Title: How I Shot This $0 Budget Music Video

What's good everybody my name is Benji. I'm a DP from Tulsa, Oklahoma and today we're gonna be doing a breakdown of how I shot this music video on the zero dollar budget. So Miko's a good friend of mine from Florida, so whenever I'm there or he's here we always try to shoot something.
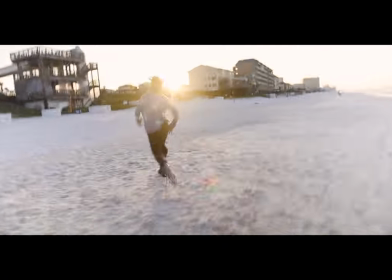And fun fact, I actually shot one of my first music videos for him in 2021.
No care.
Anyway, here's a clip of the video we just shot.
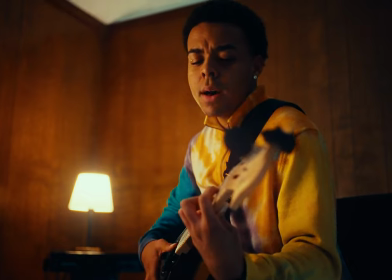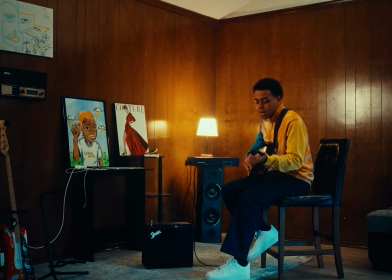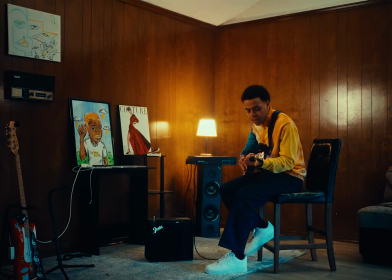I'm not gonna lie, we waited till the day he was supposed to fly out to shoot this. I listened to a couple songs that he sent me, and most of them was pretty upbeat, except for this one. And I figured that between time and no buzzer, the crew, it'd be better if we did something more simple. He made gospel music, and when I heard this song, I just imagined him sitting alone in a room playing to the Lord. So I took that concept, and we just played off that. It's kind of him having an intimate time alone singing. Gear-wise, we used my old Reliable A7S III and two lenses, the 3518 and 8518. And I used a half glimmer glass as diffusion to soften it off a little bit, but still keep it pretty sharp. And I shot this at 12,800 ISO with a couple stops of ND. So we shot this at the homie Covey house, and this is just his living room.
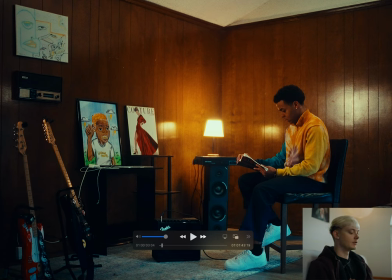So first thing I did after I found my frame was just move a couple things around so the composition was better. And to my eye, this was just the most interesting part of the room, so that's why I shot at it. So lighting wise the first thing I did was put a dimmable bulb in this lamp as a practical And this gave me motivation for my key light
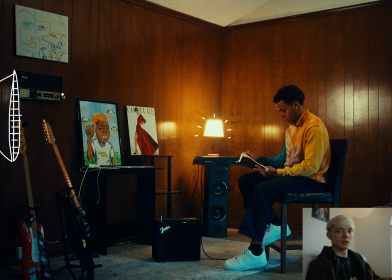which was an amaran 200x with a softbox and a grid on it And I set it to 3200 kelvin to match the practical And I had
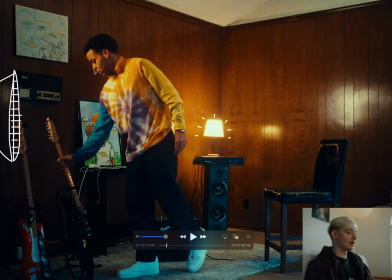it turn out pretty low because when he got up to get the guitar it got real hot on him And it's kind of bogus but whatever
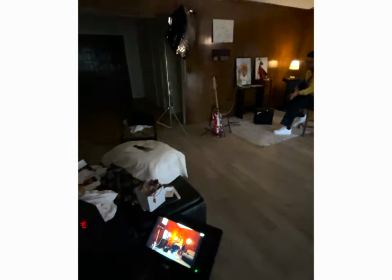And then I found a big red blanket and used that as an egg And I just clamped that to a boom camera right This really was just
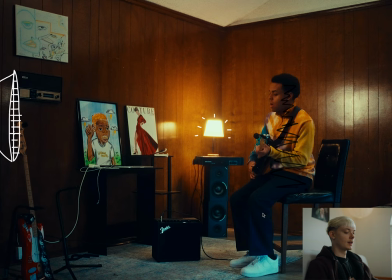to black out most of the window light that was spilling in and you can still see some of it on its feet but I really didn't mind it because I wanted it to have that orange and blue look and then the last thing I did was get another 200x and shoot that into the ceiling and this was mainly because it was looking pretty dark since I couldn't turn the key up that much and the one thing I really don't like
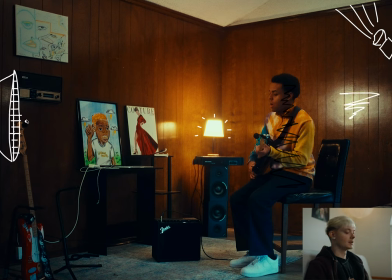about this shot is this reflection on the wall and this is coming from that 200x and the angle we headed at was really hard to get it off and again I did put an egg crate on this light to try to knock it down some and I might have been able to knock it down more with a flag but i just didn't have nothing in my kit i could use but again it's a no budget vid so
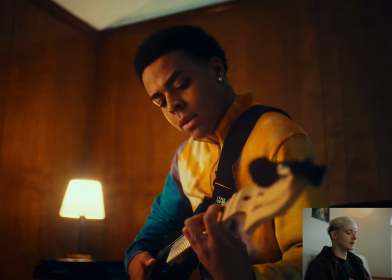it's not gonna be perfect so after that i trucked in to do this medium close-up of him and the first thing i did was walk the
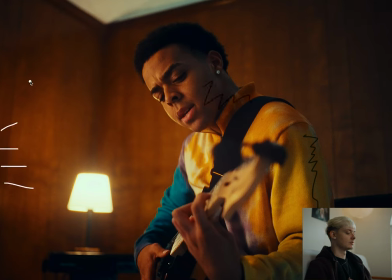neg and the key in but the key was pretty harsh on him so what i did is i got a boom arm and then i hung a shower curtain on it hey it's ghetto but it works i'm telling you so the curtain helped diffuse the light quite a bit and that's what's getting you this nice roll off on his face and then i got the ambient 200x and turn it to 6000 Kelvin and that's what's giving you this
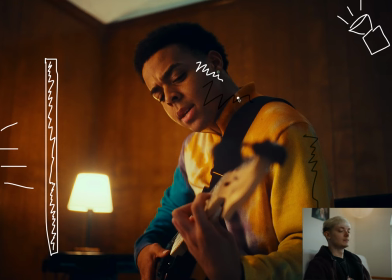nice blue ambient and I know the whole orange and teal look is pretty overused but I think when it's done tastefully it's still nice. The Batman for example.
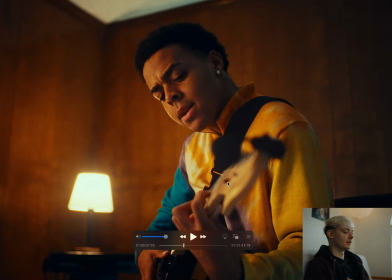Yeah I think this is my favorite shot of the whole video. To me the lighting and composition just work.
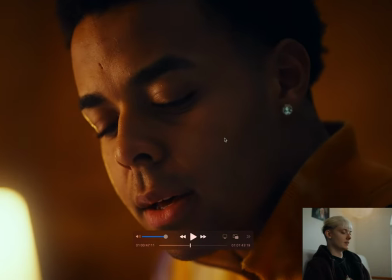Then I threw on the 85 and got this close-up of him and to me this shot feels the most intimate out of the whole video. Because of that I knew I was going to stay on this shot most of the edit so i made sure and tried to get a bunch of coverage of this so i had plenty to cut too and i kept the lighting pretty much the same all i did was walk that diffusion and
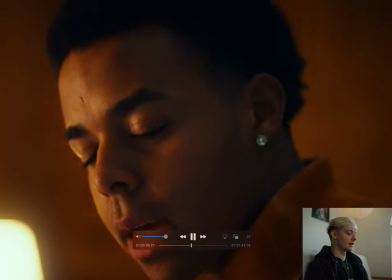also the net gain yeah to me this is a beautiful shot and it really feels intimate yeah that's pretty much it for the shoot i'll throw a lighting diagram on screen just so y'all can see yeah